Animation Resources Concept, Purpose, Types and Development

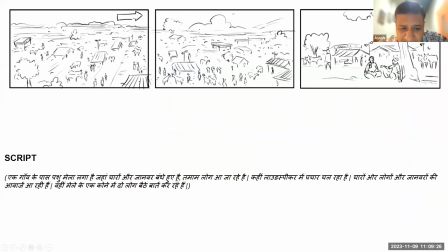3081s
सीन हमने पढ़ा था कि एक गांव के पास एक पशु मेला लगा है जहाँ चारों ओर जानवर बंधे हुए हैं, तमाम लोग आ जा रहे हैं। उसको जब हम स्टोरी बोर्ड में देखेंगे तो वो कुछ कुछ ऐसा बन जाएगा कि यहाँ पर हमने,
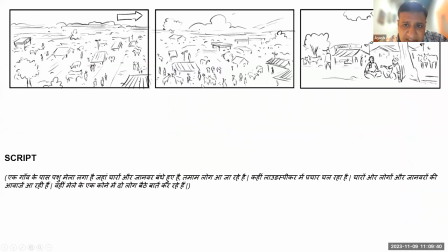3095s
आप लोगों ने आई एम श्योर कुछ अलग अलग टाइप के शॉर्ट्स देखे होंगे, पढ़े होंगे इससे पिछले सेशंस में। तो ये अलग अलग टाइप के शॉर्ट्स के एग्जाम्पल्स हैं। दिस इज एन एरियल शॉट। स्टोरी बोर्ड में कुछ सिंबल्स इस्तेमाल किए जा रहे हैं जाते हैं। फॉर एग्जाम्पल दिस एरो, दिस शोज कि कैमरा लेफ्ट से राइट पैन होगा।
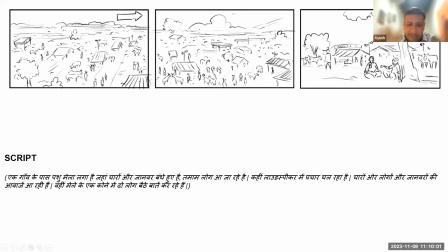3114s
ठीक है, पैनिंग के बारे में, कैमरा पैनिंग आई एम श्योर आपने पढ़ा होगा। जब हम कैमरे को लेफ्ट से राइट मूव करते हैं उसको पैनिंग कहा जाता है। और उसके बाद में हम एंड में है कि वही मेले के कोने में दो लोग बैठे बात कर रहे हैं।
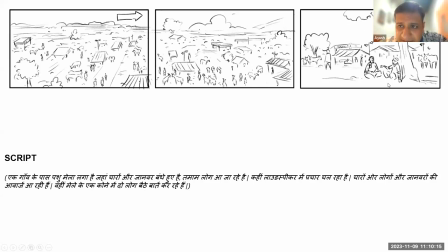3129s
तो अब हम यहाँ से ये दो लोगों पर आ गए। तीसरी स्क्रीन पर देखिए, हम कहाँ से शुरू हुए थे? हम एक एरियल और वाइड शॉट से शुरू हुए थे और हम पहुंचते पहुंचते अब हम एक ये लॉन्ग शॉट तक आ गए जहां पर हम ये दो लोगों को देख रहे हैं।
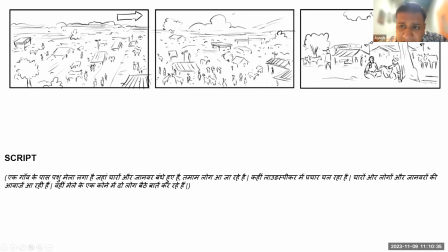3149s
ठीक है, ये जब दो लोगों को देखा, ये थर्ड शॉट देखिए और ये फोर्थ शॉट है।
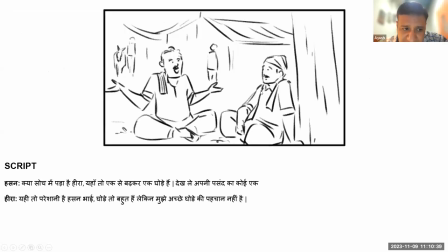3155s
हम लोग और करीब आ गए उससे। जब इन लोगों ने बातचीत करनी शुरू की और जब ये
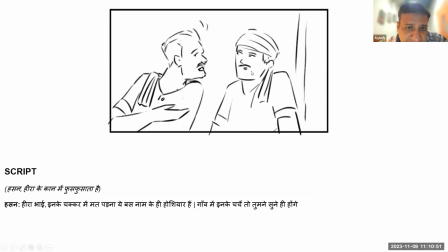3165s
तीसरे करेक्टर भी आ जाता है और जब हम ये लोग बीच में फुसफुसा करके बात करते हैं तो हम और भी ज्यादा क्लोज आ जाते हैं।
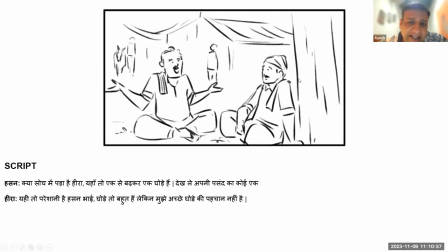3172s
सो ये जो क्लोज और वाइड आने का एक पूरा का पूरा ग्रामर है, दिस टेक्स इनटू अकाउंट द डिफरेंट टाइप्स ऑफ शॉट्स एंड वी हैव टू डिसाइड कि हम किस एंगल से हम बात कर रहे हैं, किस एंगल, किस कौन सा एंगल बेस्ट है उनको दिखाने के लिए।
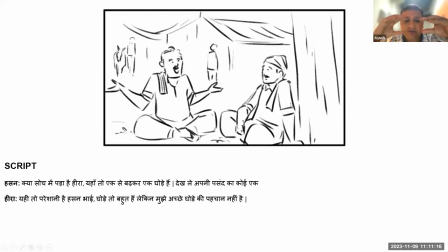3190s
फॉर एग्जाम्पल यहाँ पर ये दो लोग बात कर रहे हैं, हम इनको एक दूसरे को, वी कुड हैव मेड इट दिस वे ऑल्सो कि दोनों एक दूसरे को फेस कर रहे हैं, पर अगर ये एक दूसरे को फेस कर रहे होते तो कैमरा एक टाइम पर एक ही को देख पाता और दूसरे
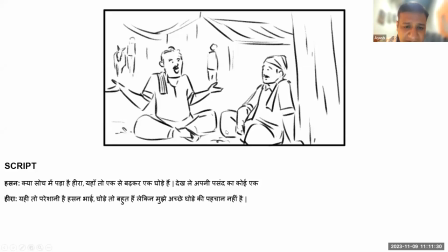3203s
की बैक आ रही होती। यहाँ पर हमने इनको 90 डिग्रीज पर एक दूसरे को फेस किया, जिससे हम एक कैरेक्टर को तो बिल्कुल, जो बोल रहा है उसको तो बिल्कुल क्लियर, उसका तो फ्रंटल देख रहे होंगे और दूसरे का हम प्रोफाइल देख रहे होंगे, मतलब साइड से देख रहे होंगे, जिससे ये समझ में आएगा कि वो इसको सुन रहा है।
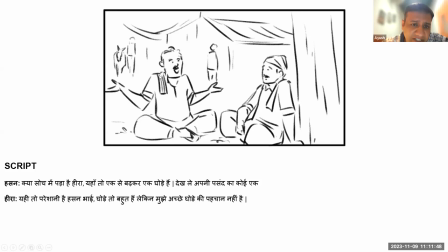3222s
जब ये बोलेगा तो कैमरा इस तरीके से मूव हो जाएगा कि इसका फ्रंट हो जाएगा और इसका प्रोफाइल हो जाएगा। सो ये कुछ बेसिक बेसिक चीजें हैं शॉर्ट टेकिंग के बारे में।
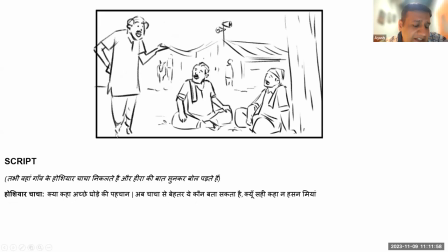3232s
नाउ ये एक जो कैरेक्टर हमने दिखाया था कि जो थोड़ा सा नेगेटिव कैरेक्टर है, ये इसका कैरेक्टर ही ऐसा है कि ये कुछ बातें करेगा बहुत होशियारी की, मगर उसकी बातों में कुछ कुछ भी ऐसा नहीं निकलेगा कि जिसको इस्तेमाल,
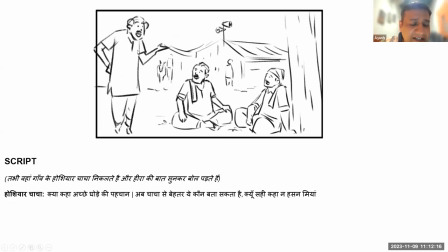3249s
इसको फॉलो करने से कोई फायदा होगा। तो इसके कैरेक्टर को ऐसा बनाया गया है कि ये स्मार्ट ना दिखे, ये यू शुड नॉट इंस्टिल कॉन्फिडेंस। दैट वाज द ब्रीफ व्हाइल डिजाइनिंग दिस कैरेक्टर कि इस पे अगर कॉन्फिडेंस आ जाएगा तो हमारी मैसेजिंग पूरी गलत हो जाएगी। लोग अगर इसको फॉलो करने लग गए तो हम कहाँ पहुंच जाएंगे, कहाँ से कहाँ पहुंच जाएंगे।
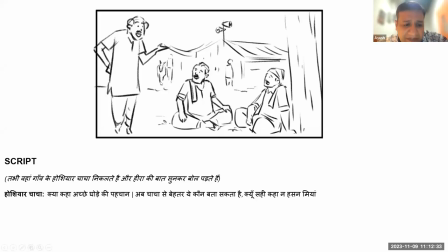3268s
तो इसलिए इसको कैरेक्टर को थोड़ा सा ऐसा दिखाया गया कि फनी है। और अभी हम आगे देखेंगे कि हमने और क्या क्या किया इसको फनी दिखाने के लिए। तो ये दिस इज द बेसिक्स ऑफ स्टोरी बोर्ड डिजाइन।
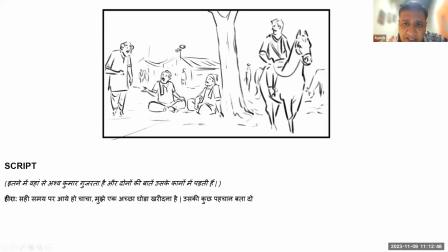3282s
ठीक है, इसी में आगे चल करके जो है ये कैरेक्टर आता है राइट साइड में जो घोड़े पर है। नाउ ये पॉजिटिव कैरेक्टर है, ये कैरेक्टर है जो कि सारी की सारी सही सलाह दे रहा होता है।
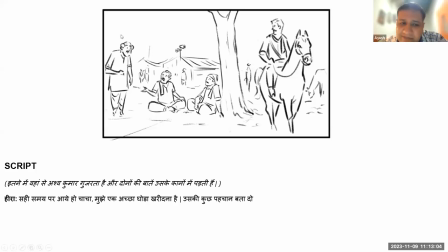3299s
तो जो लेफ्ट वाला है होशियार चाचा, वो सब बातें करेगा बड़ी बड़ी मगर यूजफुल नहीं होंगी। ये अश्व कुमार है जो कि, नाउ इसकी बॉडी लैंग्वेज, इसका बैठने का तरीका, खड़े होने का तरीका, वो ऐसा होगा विच शुड इंस्टिल कॉन्फिडेंस।
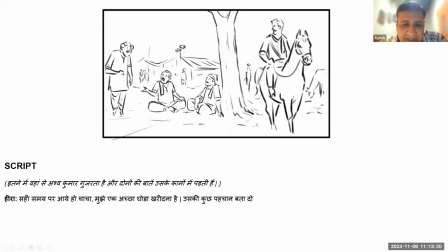3313s
सो यू नेचुरली, जो व्यूअर्स हैं, हम चाहेंगे कि वो नेचुरली इस बात को समझे अपने एक्सपीरियंस से कि ही इज द वन टू बी फॉलोड।
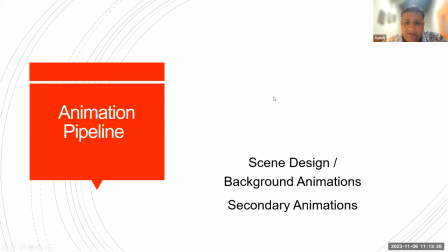3324s
देन ऑफ कोर्स इसके बाद हमने सीन डिजाइन वगैरह ये सब कुछ देखा।